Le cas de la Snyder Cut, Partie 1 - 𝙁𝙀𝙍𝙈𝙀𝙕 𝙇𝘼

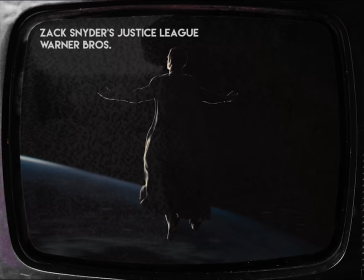[37:04]
Mais là, quand on arrive enfin à porter l'espoir au monde, même Superman y perd ses couleurs. Pour rappel, le but principal de Man of Steel était de proposer une vision différente de Superman. Mais une fois arrivé à Justice League, qui appelle à revenir à une époque d'avant Man of Steel, bah un problème se pose. Donc soit il va jusqu'au bout de la thématique et prend le risque de trahir l'hégémonie stylistique, comme l'a fait Whedon, soit il reste dans ce qu'il fait d'habitude, et du coup la thématique tombe à plat. Ce que fait Snyder. Ou il pouvait passer d'un style à l'autre avec fluidité, comme le font les deux films Wonder Woman. Mais ça apparemment c'est pas une solution envisageable pour Snyder, Warner, DC et... Même un peu Joss Whedon en fait.
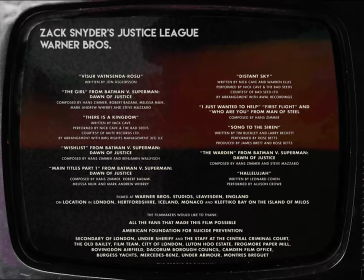[37:40]
Même ses choix musicaux, je sais que c'est en hommage à sa fille, que toutes les chansons du film étaient ses chansons préférées,
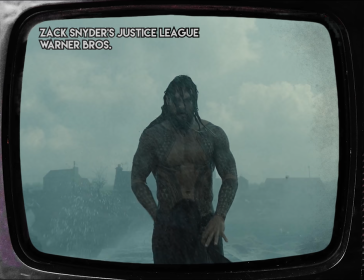[37:45]
très joli hommage, mais navré, ça ne rend pas trop service au film.
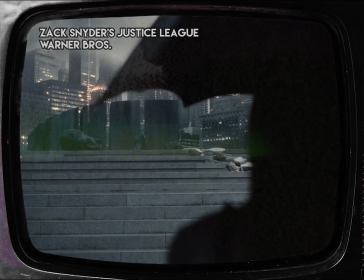[37:49]
Déjà, le style musical offre un contraste qui n'est pas sans rappeler les Gardiens de la Galaxie, mais les paroles des chansons,
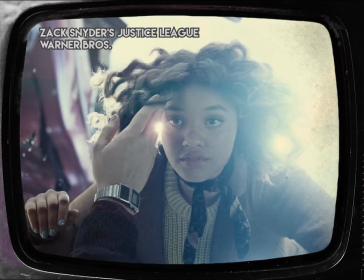[37:55]
Distant Sky, ça colle, There is a Kingdom aussi, mais Song of the Siren,
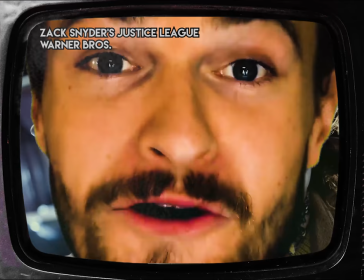[38:00]
non, ça colle pas. Et c'est encore plus gâché par... saucisse.
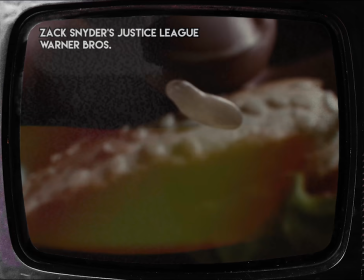[38:03]
On revient vraiment au vieux travers du bonhomme datant de l'époque de Watchmen, jusqu'aux ralentis putassiers qui sont tellement exagérés qu'il te fait un ralenti sur une graine de sésame.
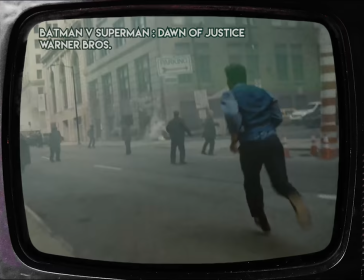[38:11]
Combien vous avez dépensé pour ce plan? Il s'était pourtant calmé dans Man of Steel et Batman v Superman, adoptant un style différent et plus réaliste.
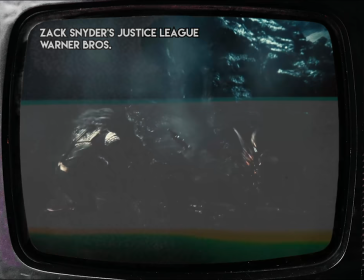[38:18]
Ce qui fait qu'on arrive quand même à une rupture de style dans ce film-là. Comme quoi, le problème n'était pas que Whedon.
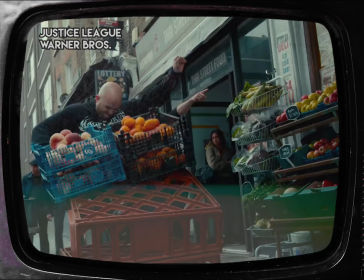[38:22]
Hey, les chansons de la Whedon Cut, d'ailleurs, collaient au style Snyder. En particulier, Everybody Knows qui servait de bonne excuse pour une séquence Snyderesque.
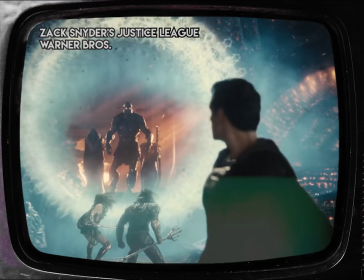[38:30]
Décidément, c'est le monde à l'envers, ce film. Mais s'il y a bien une séquence qui résume bien le vide thématique de Snyder, c'est bien son climax.
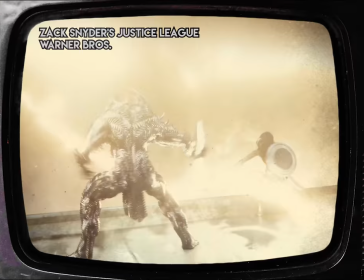[38:36]
Le climax est indéniablement meilleur dans la Snyder Cut.
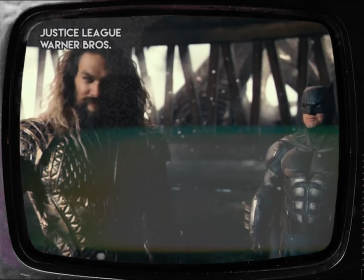[38:39]
C'est mieux rythmé, les héros sont mieux utilisés, le placement dans le décor virtuel est mieux pensé que la Whedon Cut où tout le monde se téléporte ou reste planté bêtement dans un coin, il y a de la
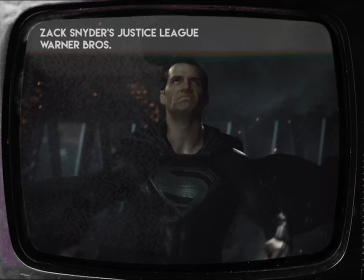[38:47]
tension, la musique grandiose de Junkie XL qui, lui, contrairement à Danny Elfman, a compris que si on devait mettre un thème de Superman dans ce film,
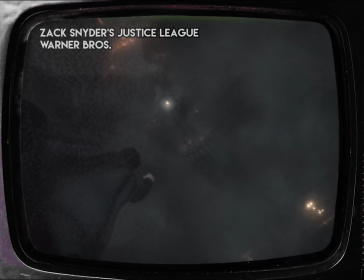[38:53]
c'était celui d'un Timur et aucun autre, mais il est aussi assez vide thématiquement. C'est juste un spectacle cool. On parlera plus en détail de ce que le final apporte en termes de développement de personnel et ce que Whedon a proposé pour améliorer le truc,
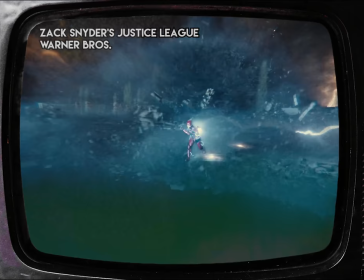[39:04]
mais déjà, la séquence de bravoure où Flash remonte dans le temps avant l'explosion des Mother Box pour sauver la situation. J'adore sincèrement cette séquence, j'ai même la musique de cette scène dans mon téléphone, mais elle vous rappelle pas quelque chose? Bah, tout à l'heure, tu as comparé cette scène à la scène d'Avengers où Tony Stark prend le missile pour balancer dans le portail. Ouais, mais bon, ça, c'est juste le schéma narratif qui est similaire. Non, je voulais mettre en avant une autre similitude avec un autre film. Dans cette scène, un super-héros échoue à sauver la situation. Il refuse de laisser passer cet échec, et donc il va plus vite qu'il n'a jamais été pour remonter le temps et ainsi empêcher qu'une explosion arrive pour sauver ses êtres chers.
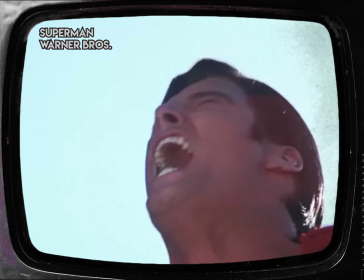[39:39]
Toujours rien ? Oh, ben... attends une seconde... oh merde!
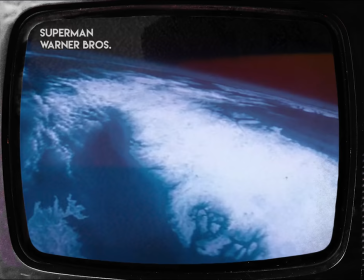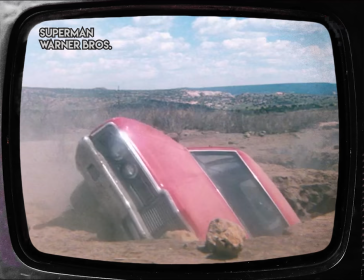Ce con a plagié le final du Superman de Richard Donner? Ouais, alors non, je pense pas que c'était un plagiat. Non, je pense que c'était un hommage sincère au film de Donner. Barry porte même la même veste à carreaux que le jeune Clark avait dans le même film, donc ce n'est pas une intention malhonnête.
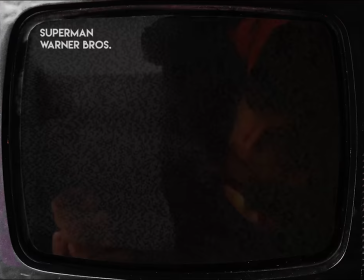[40:10]
Mais on se retrouve avec le même problème que Watchmen et 300. Il copie-colle un truc pour l'hommage, mais il comprend pas ce qu'il copie-colle.
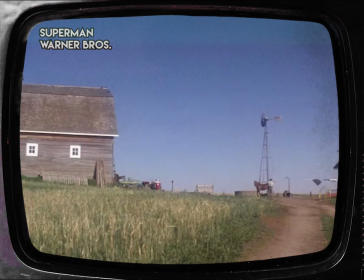[40:15]
Dans Superman, quand il remonte dans le temps pour ressusciter Lois, plusieurs choses se passent. Clark fut traumatisé par la mort de son père adoptif qu'il n'a pas pu sauver malgré tous ses super pouvoirs.
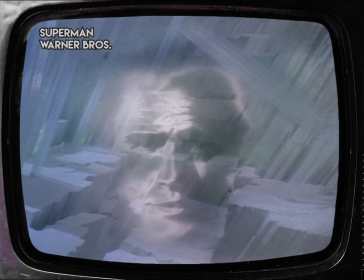[40:24]
Après ça, il a suivi aveuglément son destin que lui avait préparé Jor-El, espérant qu'en faisant ça,
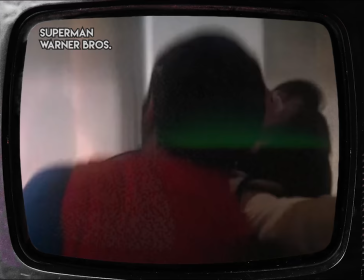[40:29]
il pourrait utiliser ses grands pouvoirs à bon escient et ne plus jamais laisser la mort gagner.
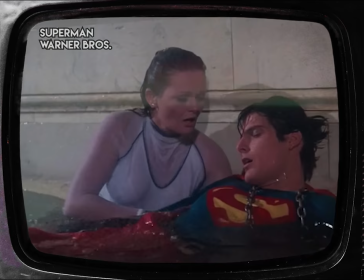[40:33]
Il a suivi les règles primordiales que lui a imposé Jor-El,
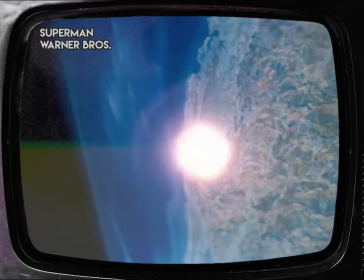[40:36]
a suivi ses convictions morales en tenant ses promesses et ne mettant pas ses priorités personnelles avant la survie d'innocents, et malgré tous ses efforts,
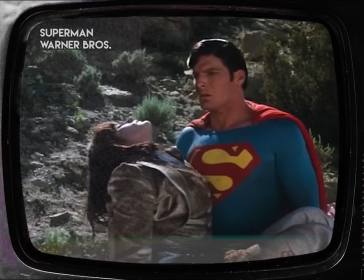[40:43]
il perd quand même la femme qu'il aime.
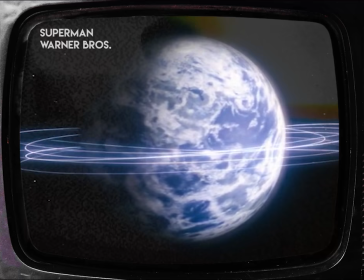[40:45]
Il est abattu devant le corps sans vie de sa bien-aimée, explose de rage, envoie chier les règles de Jor-El et viole les lois de la physique pour la sauver.
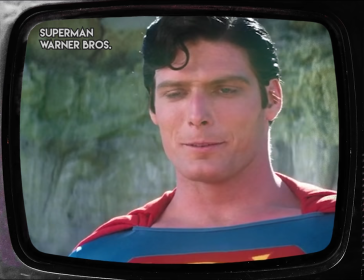[40:53]
Il a enfin trouvé comment il peut vaincre la mort. Il ne sauve pas juste Lois. Symboliquement, il passe son traumatisme de ne pas avoir pu sauver Jonathan.
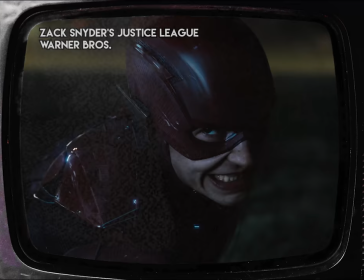[41:01]
C'est un moment purement humain et l'accomplissement d'un arc bien préparé. C'est pour ça que j'adore cette scène malgré toutes les critiques.
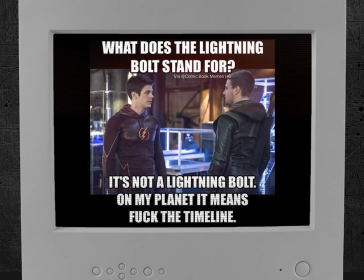[41:07]
Quand Flash le fait juste parce qu'il peut le faire et que les fans savent très bien que le mec adore fucker la timeline en courant.